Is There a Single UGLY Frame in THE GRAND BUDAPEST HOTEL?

Finding random frames in the Grand Budapest Hotel until it is ugly. I'm gonna be at this for a long time.
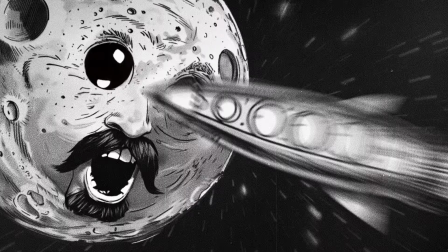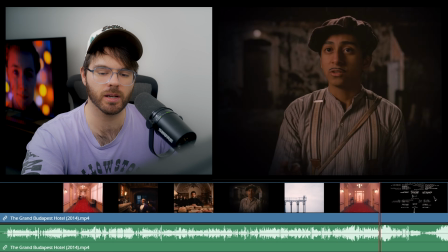[0:12]
Okay, I had to put it in DaVinci because Amazon Prime's player is garbage. Here we go, random shot.
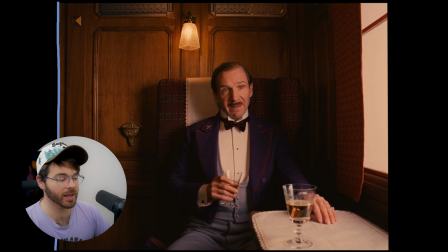[0:17]
The first thing I noticed about the shot is the aspect ratio this was shot in, and for you guys who don't know, the aspect ratio is just the size or the shape of the frame. In this case, the size is 1.37 to 1. It's basically a square. It's not a widescreen rectangle like most films are shot in today.
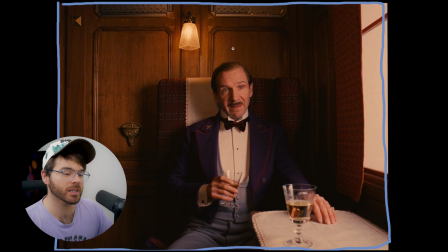[0:32]
Directors will use this for a lot of different reasons, but one of the things you will see a lot if a director does use this aspect ratio is that the character will be in the center of the frame just because it is nice and proportional that way.
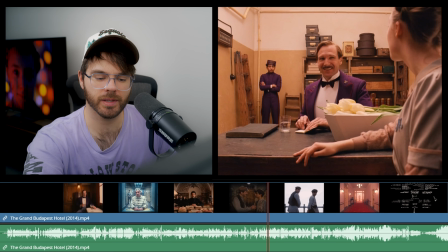[0:44]
Gorgeous shot. Okay, let's go more towards the end this time. Here we go.
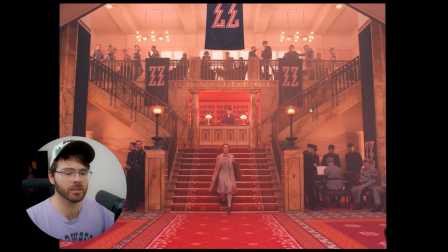[0:49]
I believe this shot happens in the lobby of the hotel, and if that is correct, then I remember an American Cinematographer magazine article talking about how they actually lit this, and the first thing you'll notice is that there are a lot of tungsten practical lights right here littered all over the place,
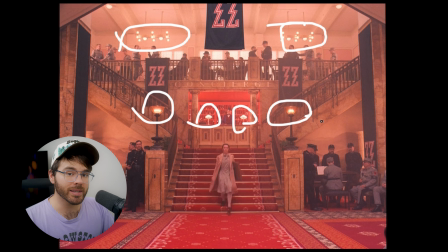[1:05]
and these are basically on dimmer switches that they can raise or lower the brightness of depending on what they want at the time. But the thing to remember is that these lights aren't really lighting at all.
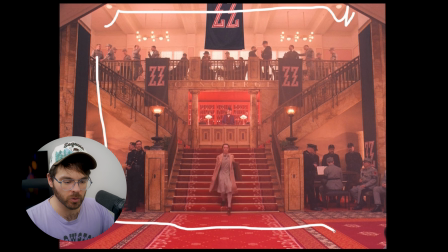[1:17]
Most of the light you see in the scene, in the cracks and the crevices on the floor, on her face, most of that light is coming from the ceiling. And what they would do is, depending on the day and the time of day, they would either do one of several things.
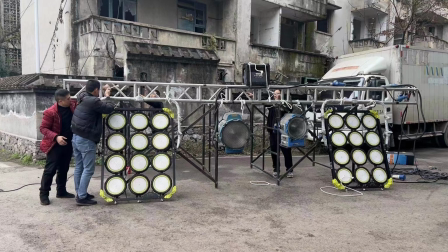[1:30]
They would either have 24 12 light maxi brutes shining through a layer of diffusion,
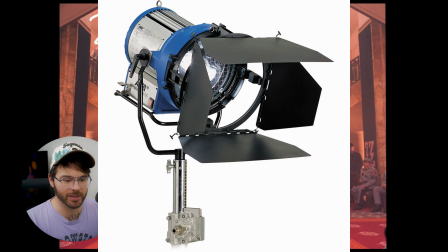[1:36]
or they would have 20 4K HMIs bouncing off of some muslin,
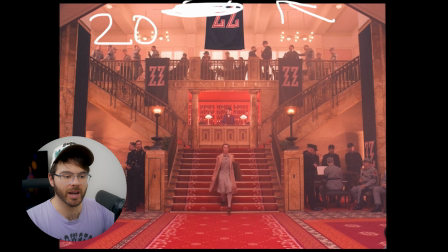[1:42]
some cloth material, and coming through a hole in the ceiling. They also deployed big balloon lights above the frame for some of the scenes that looked like this. So needless to say, a lot goes into lighting a large area like this if you want it to be lit evenly,
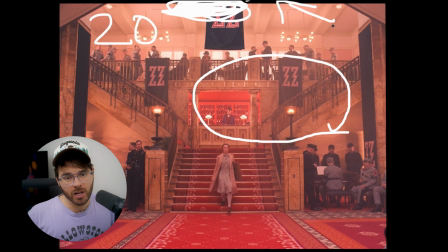[1:58]
and unfortunately, most of us cannot do that on independent budgets.
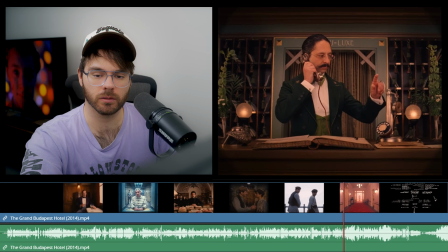[2:03]
Gorgeous shot, not ugly, as expected. Here we go, next shot. Middle, and here.
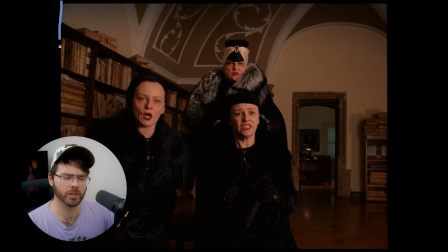[2:10]
This framing is actually pretty interesting for a movie shot in this aspect ratio. Remember when I said when movies are shot in aspect ratios like this, you usually have the subject centered in the center of the frame?
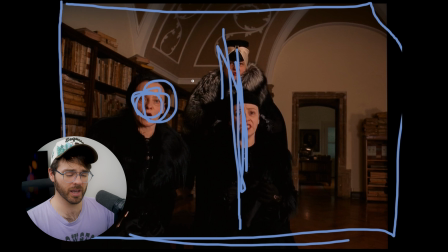[2:20]
Well, these two are in the center of the frame, but this one is over to the left side of the frame, so that makes the entire composition feel a little unbalanced.
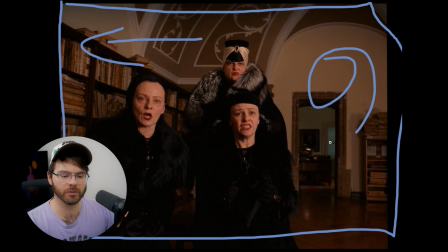[2:28]
It feels like it's heavily weighted towards the left side of the frame, and there's a lot of negative space over on the right side of the frame here, which is interesting. It's almost like they want us looking into this door, but either way, I think this is a pretty unsettling type of framing, especially for a Wes Anderson film where he usually is very focused on symmetry and not making things unbalanced.
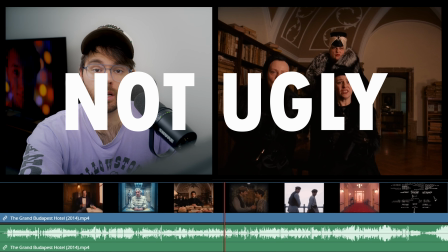[2:48]
So maybe that tells you something about the themes of the movie. Not ugly, next shot. Let's go back towards the beginning.
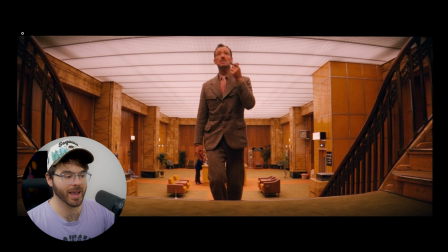[2:54]
And 1, 2, 3, here. So the main thing I notice about this shot is actually the fact that this is not the same framing that we saw earlier.
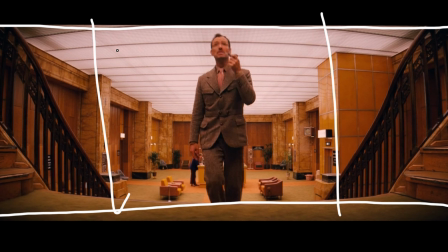[3:02]
This is a different aspect ratio. This aspect ratio is 2.40 to 1, and as far as I know,
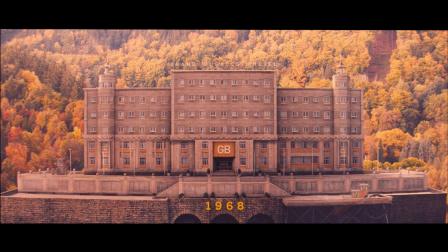[3:08]
the reason they did this is because this movie takes place in 3 different time periods, and for each time period, they filmed in a different aspect ratio.
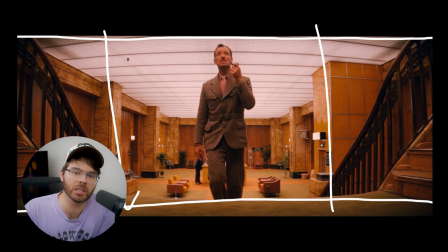[3:14]
And I think this is primarily just to give the audience a clear distinction between one time period and the other. It just makes it more easy to follow. Okay, not ugly, let's do another one.
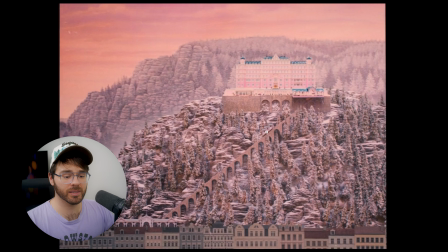[3:23]
1, 2, 3, let's go to the beginning again. So obviously this is one of the images that sets Wes Anderson apart from most filmmakers these days,
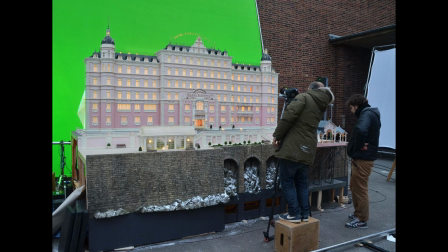[3:31]
and that is that he uses a lot of miniatures. I don't know exactly what they did for this shot, but it looks like they used a lot of green screen and then composited the image in post, and also used a variety of outdoor natural lights and studio lights.
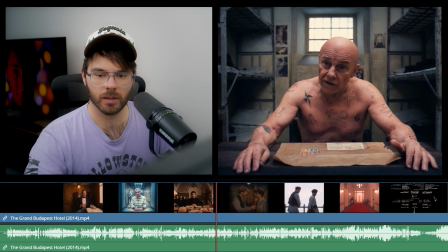[3:43]
Not ugly, here we go again. Eeny, meeny, miny, mo.
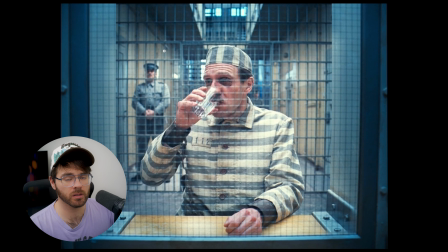[3:47]
This image's color is in direct contrast to the rest of the movie, where Ray Fiennes' character is happy and secure. He's in prison now, and so the color is changing to reflect that. It's a lot more blue, a lot more cold. Another thing I think is really cool about this image is just all of the lines. You have all of these lines and grid patterns in the window right here.
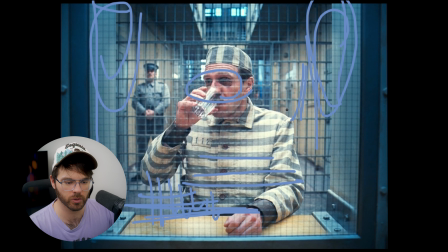[4:05]
You have the lines on his shirt, and you have the lines and grid patterns in the prison behind him.
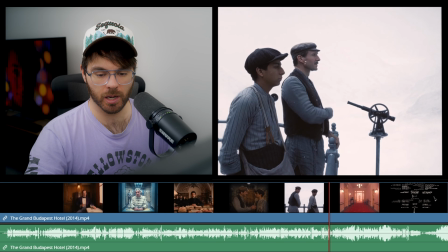[4:10]
It's a gorgeous shot. Not ugly, this is gonna take a long time. Eeny, meeny, miny, mo. Gorgeous shot, soft lighting all around his face, nice mustache.
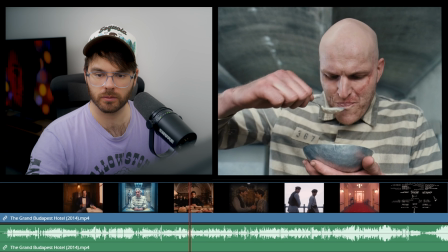[4:17]
Not ugly, here we go, and here. Again, not an ugly shot, and here.
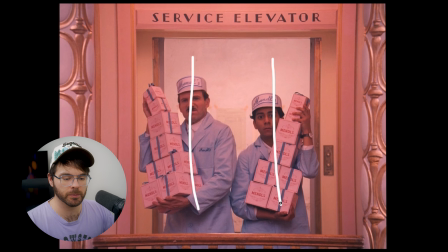[4:26]
Again, we have the 2 main recurring themes here. We have symmetry and we have color harmony. That is Wes Anderson's bread and butter. Not ugly, let's do another one.
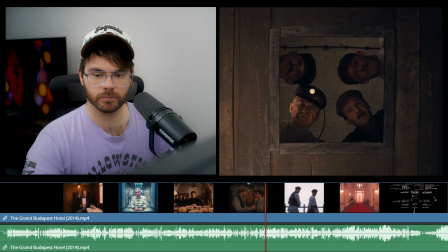[4:37]
We're gonna keep going until we get an ugly shot. This is a gorgeous example of a frame within a frame.
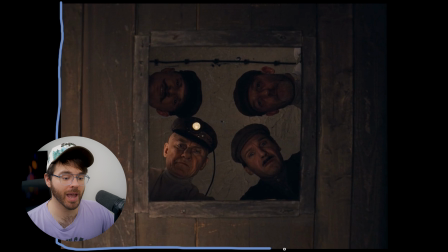[4:43]
First of all, you have the frame of the actual image, which is a square, and then you have another frame inside of the image, which is another square, and inside that frame you have the characters.
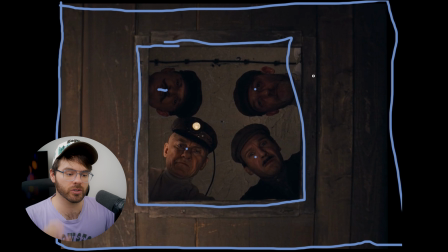[4:53]
This is just a great way to draw your viewers' attention to something on screen, because I'm not looking over here, I'm looking here.
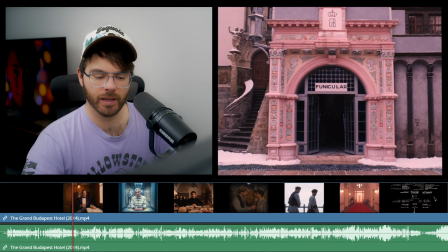[5:00]
Not ugly, let's go back towards the beginning, and here. This image is gorgeous.
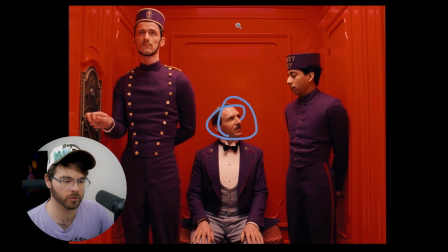[5:06]
The colors are popping off like crazy and the skin tones are beautiful as well. It's being primarily lit from above.
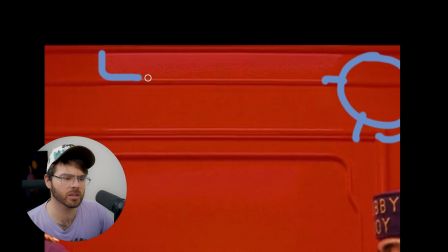[5:12]
I would have guessed by a China ball, but as you can see, there's a little bit of a fluorescent looking reflection right here. So maybe some kind of Kino flow or something like that. I'm not sure. Super gorgeous shot, definitely not ugly.
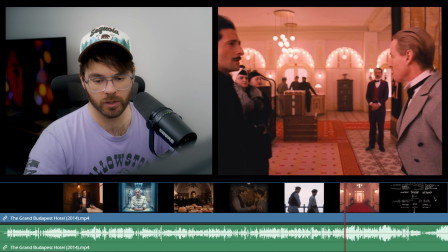[5:25]
This is gonna take a long time. Here we go, back towards the middle and here.
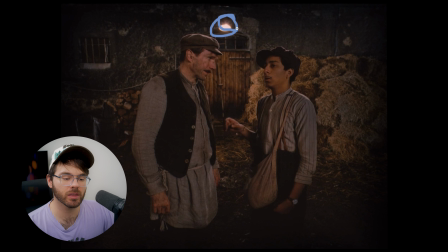[5:30]
This is a nice shot. There's soft light on their face and there is a practical light behind them giving motivation for this edge light you can see on their hats. That light might not actually be casting this light on their hats, but if, in the very least,
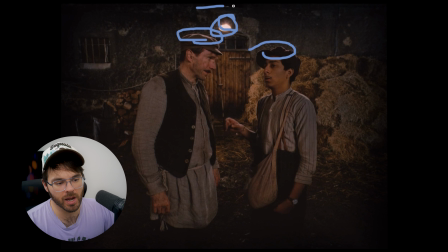[5:44]
it is giving motivation for another light to be placed off frame, maybe up here, and then shining down on them to give them this edge light. And that's one thing cinematographers do very well, is that they use practical lights in the frame as motivation for lights off screen to just give a little bit of pop.
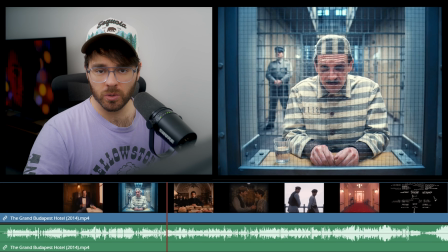[6:03]
Not ugly, here we go again. I'm not gonna be like those people who say they're gonna go until it's ugly and then they just quit halfway through.
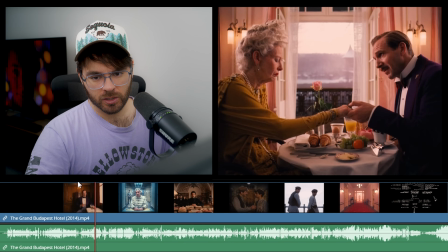[6:10]
I'm gonna find an ugly frame in this movie if it kills me. Let's go back towards the beginning. Here. Yeah, cool shot.
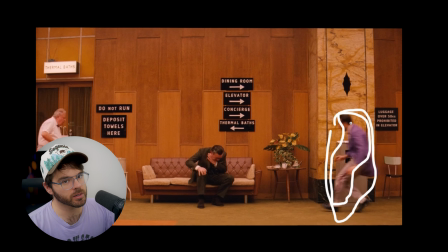[6:16]
We got a little bit of motion blur here, which doesn't look great in a still image, but I'll give it a pass.
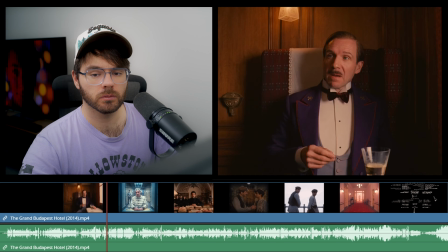[6:21]
Not ugly, but I think we're getting a bit closer. Let's go right here.
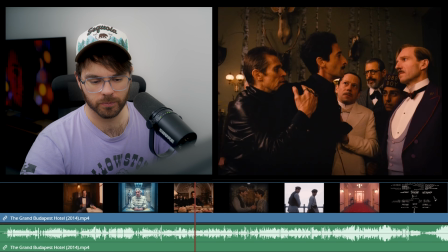[6:28]
Still not ugly, let's go to another one. Here. This image is primarily being lit from a light down this direction.
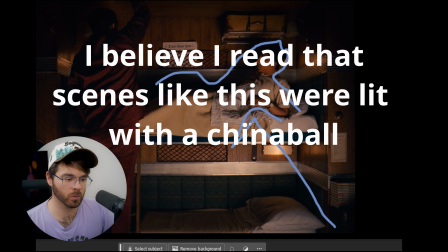[6:35]
It's casting a shadow right here. It's primarily probably just that one light. There's also some practical lights right here casting reflections and stuff.
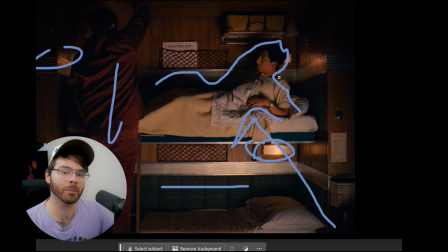[6:42]
But again, the costumes, the set design are amazing, and I love this shot.
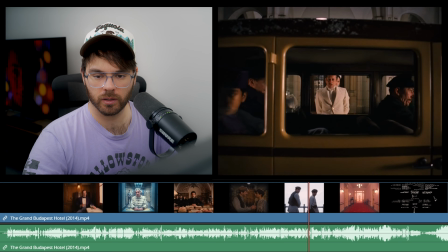[6:47]
Y'all are really killing me with this one. I'm gonna find one though. I know there's one here somewhere.
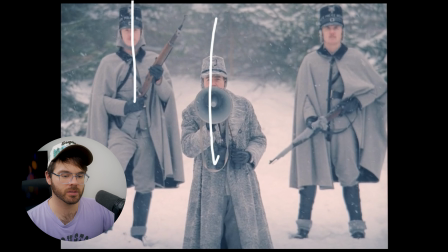[6:53]
And here. Cool shot, outside, pretty symmetrical, minimal lighting, gorgeous.
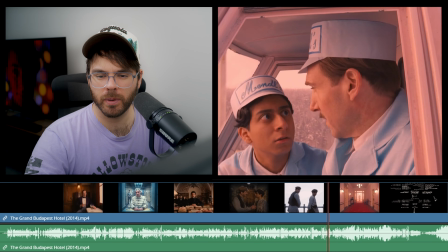[6:58]
Come on, middle of a whip pan, middle of a whip pan, middle of a whip pan. This seems like a pretty simple shot.
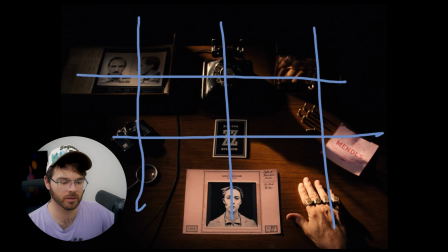[7:04]
It's a grid pattern of things on a table. It looks like this. It's very symmetrical like Wes Anderson loves to do.
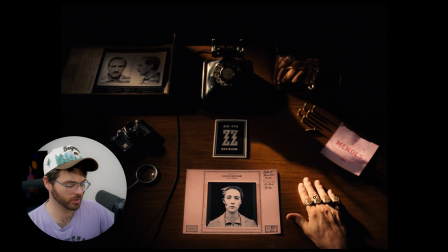[7:10]
The only other thing I see that is interesting is if I zoom into the hand right here.
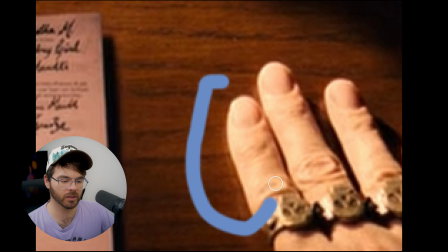[7:14]
You're not gonna be able to tell because it's low quality, but there's a bit of halation on his fingers, and that's due to being shot on film most likely.
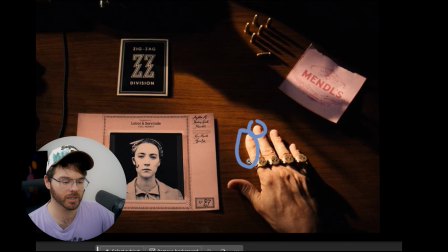[7:20]
And that just means that the highlights of his fingers are bleeding over into the rest of the image. Not ugly.
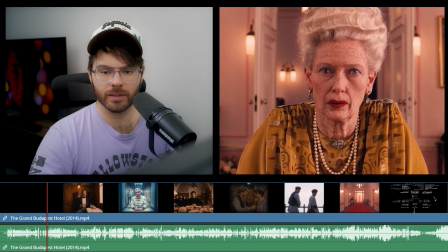[7:25]
Here we go, and there. This might be my favorite shot so far.
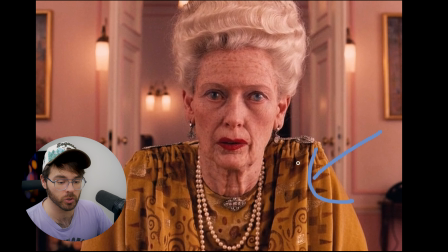[7:30]
This is a gorgeous image, primarily elevated by the set design and the color choices in the clothing and the color harmony between the skin tones and the wall, but also this light over here on the right side is incredibly soft and flattering for this woman,
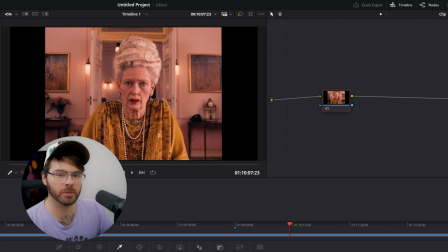[7:44]
and she has great highlights as well. One thing I do want to do with this image is bring it into DaVinci and show you how much color correction is being done to this. So if I just white balance to this door back here, which is supposed to be white, so this isn't going to be perfect,
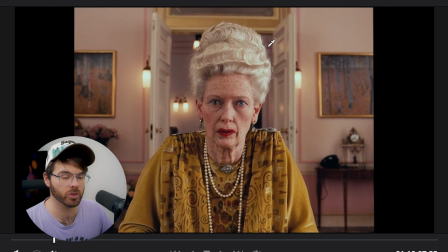[7:55]
but you'll see this is a much more natural looking image where the whites are white and the blacks are black. This is what it looked like in the actual movie, and it's very pink.